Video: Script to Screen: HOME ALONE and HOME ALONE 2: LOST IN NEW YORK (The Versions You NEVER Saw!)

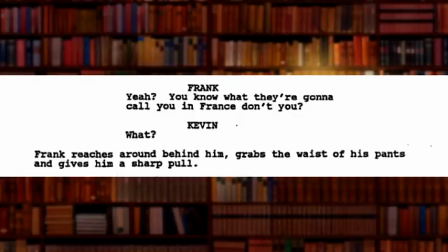4:08 Frank is written to be the relative that the family just sort of has to tolerate.
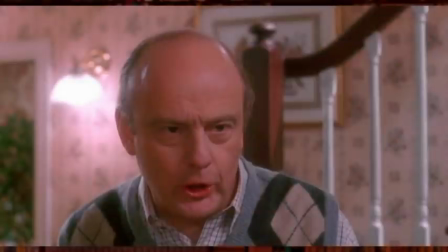4:12 In his would-be first appearance, Frank teases Kevin by pulling his pants down and running off. It solidifies him as a character we're not supposed to like, but it's a very odd moment.
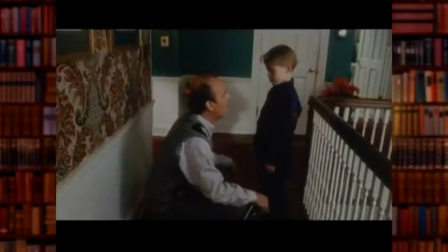4:22 It got as far as being filmed, but thankfully it was cut from the final product.
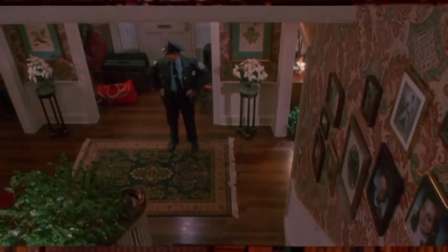4:26 Still on his search for a postage stamp, Kevin stops to ask the fake police officer if he has any. The officer does not, but that will not be the last time he has a run-in with Kevin.
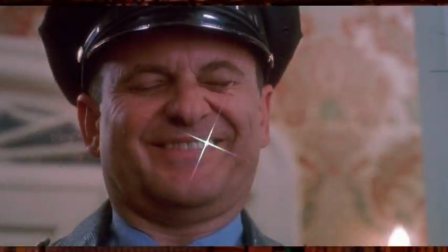4:36 Also, when the police officer smiles at Kevin in the first draft, he is missing a tooth. The second 2 drafts and final film change this to a gold tooth with a visible sparkle.
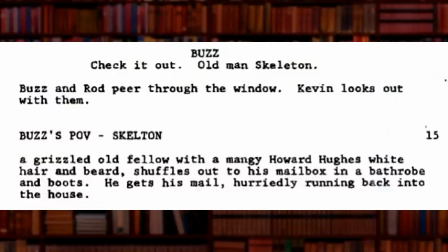4:45 The ensuing chaos from Kevin attacking Buzz was a lot harsher in the original script. Pizza flying everywhere, family members crashing into each other, complete mayhem. It's toned down in both the other drafts, looking much closer to the final movie.
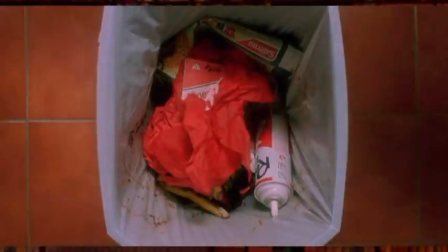4:58 Either way, None of the scripts make mention of the most important detail that comes with this scene: Kevin's passport accidentally getting tossed out in the fray.
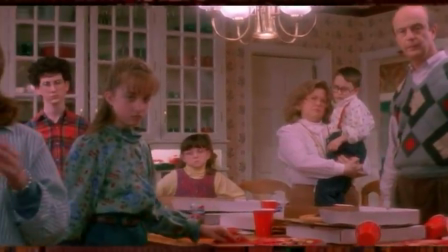5:06 It's just one more thing to contribute to his family not realizing he isn't with them at the airport,
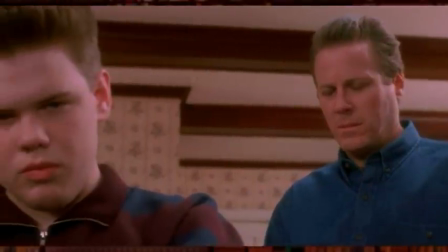5:11 and an example of how well this movie really covers its bases with how Kevin is left behind.
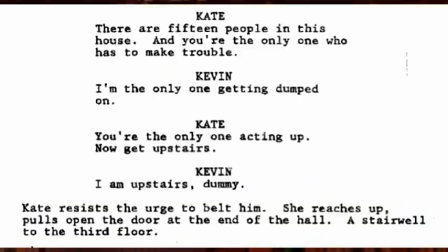5:16 Although there are plenty of differences in these drafts, there are also plenty of scenes that are virtually the same as the final movie. One of these is the argument Kevin has with his mother. I think the scene with Kevin and Kate arguing before Kevin is sent to the attic is a crucial part of the movie.
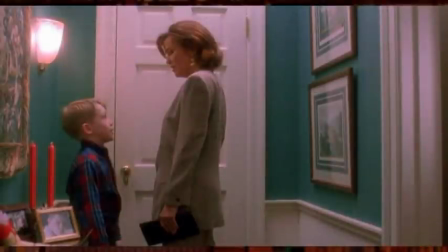5:31 We have to see things from both sides. We've been following Kevin, and we've seen how everyone is either dismissive or outright hostile towards him.
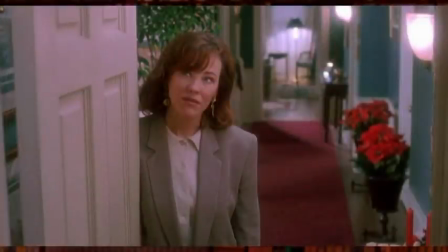5:38 His breaking point with Buzz is understandable. As for Kate, she's trying to organize 15 people flying to Paris during Christmas time, so naturally she's going to be stressed. She doesn't need any more issues to deal with.
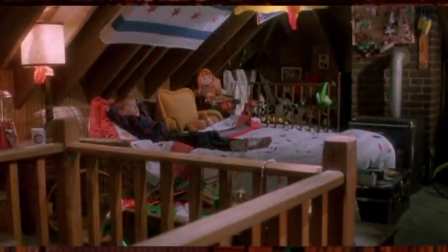5:50 If it weren't for this scene, their subsequent growth and reunion wouldn't be nearly as effective. A common joke is how this movie would never happen today with cell phones, the internet, and tighter airport security.
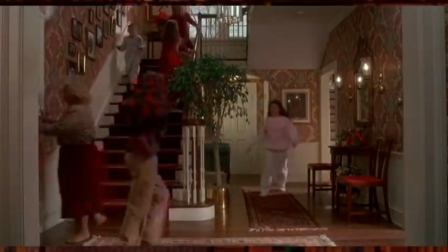6:01 While this is true, the same can be said for many other movies.
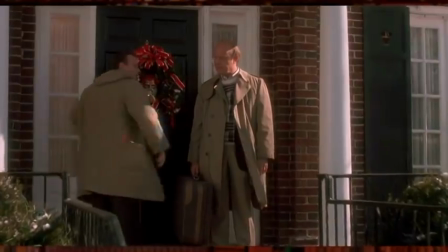6:04 And even in this movie in 1990, they really had to give a lot of reasons for how Kevin ended up home alone in the first place.
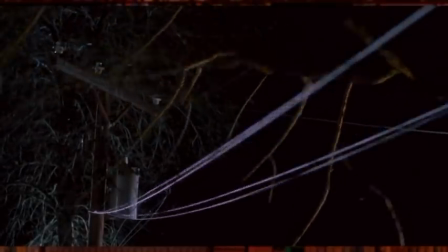6:11 The script layers it all on, with the trashed passport, the storm knocking out the phone lines,
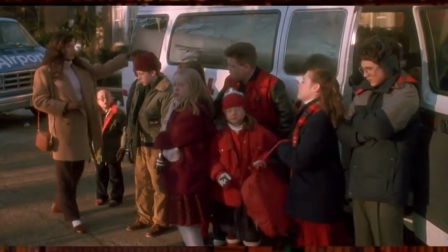6:16 the mad scramble to the airport, Buzz messing up Heather when she's doing a head count, the neighbor kid getting mistaken for Kevin for a moment,
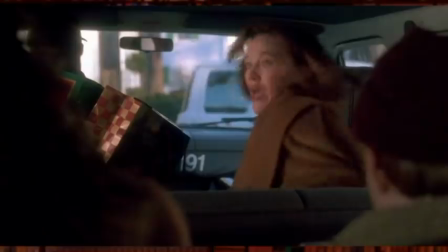6:23 and Kevin's belief that this is a supernatural event that he caused. It really didn't seem like an easy feat to pull off, but I'd say John Hughes did it.
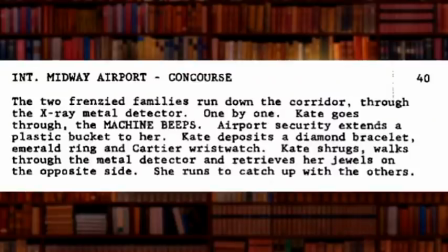6:31 Speaking of airport security, the first draft does make a brief mention of the family passing through the metal detectors.
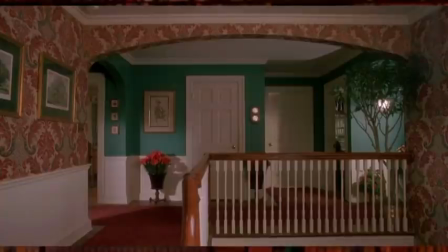6:37 I assume it was dropped to make the race to the plane seem even more frantic. Kevin wandering the house is a little longer in the earlier drafts, the first one in particular.
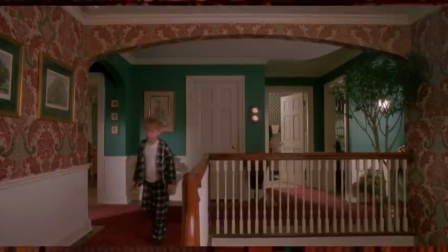6:45 Once he's alone, everything about the house seems creepier. As he searches, his eyes linger on certain objects.
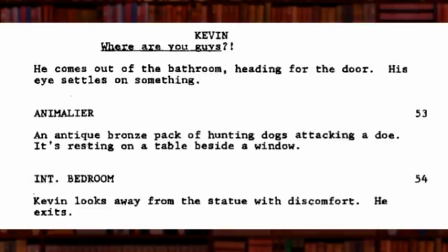6:52 A horror movie poster in Buzz's room, for example, or a bronze statue in his parents' room of hunting dogs attacking a doe.
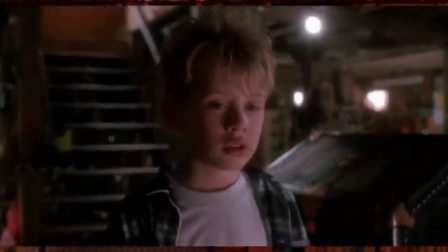6:58 While the movie has Kevin enter the basement and imagine the furnace coming to life,
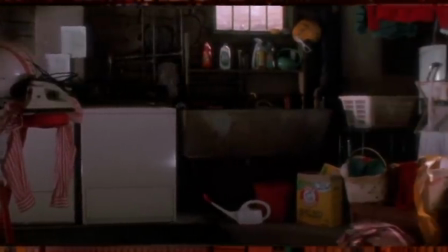7:02 the scripts hold off on that for a bit, and have Kevin look down the stairs and not even dare to venture any further.
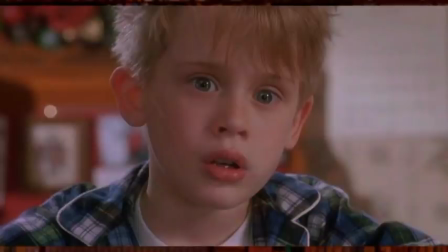7:08 Upon remarking, "I made my family disappear," he does not appear quite as happy about it as he does in the final movie, and is instead in a state of shock.
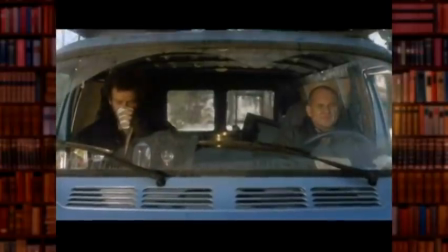7:17 At this point, instead of launching into a montage of Kevin taking advantage of being home alone,
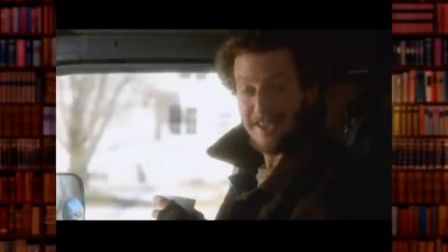7:22 we are properly introduced to the burglars in the daytime, Harry and Marv. In the script, the characters are named Harry Lime and Marv Merchants.
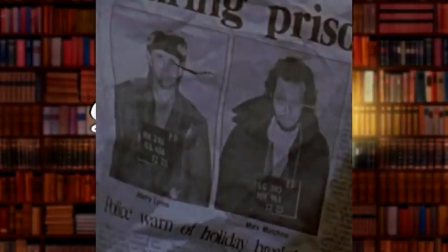7:30 I don't believe their last names are ever said in either movie, but you can spy them on a newspaper clipping in the sequel and some promotional materials.
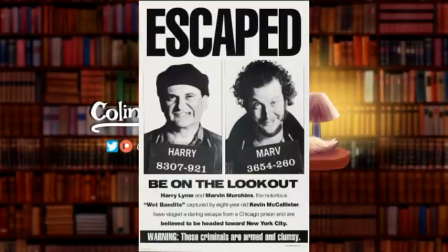7:37 The villains sit in their van, getting ready to rob the many houses on the block.
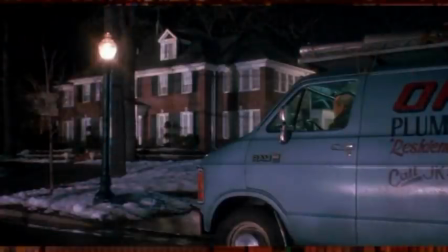7:41 Part of the dialogue for this scene was dubbed into them watching the automated lights go on in the final movie.
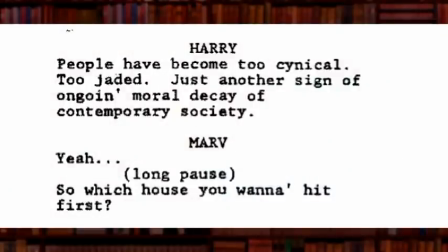7:46 The two share some dialogue about how no one stays home anymore, and the holidays have, to some point, lost their meaning.
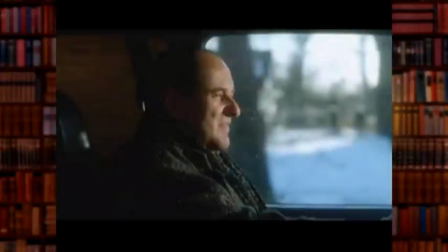7:52 The scene was even filmed, but cut. I've heard this scene was cut because it made them come across as a little bit too sympathetic. I think it's really Joe Pesci's delivery that does it for me.
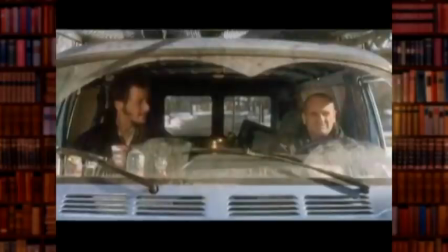8:02 He gives a very understated performance in this moment, and even though they're burglars trying to justify breaking into people's houses on Christmas, the way Harry quietly muses on society comes off as being really authentic. Like someone who's had a rough past and is at least speaking somewhat from the heart.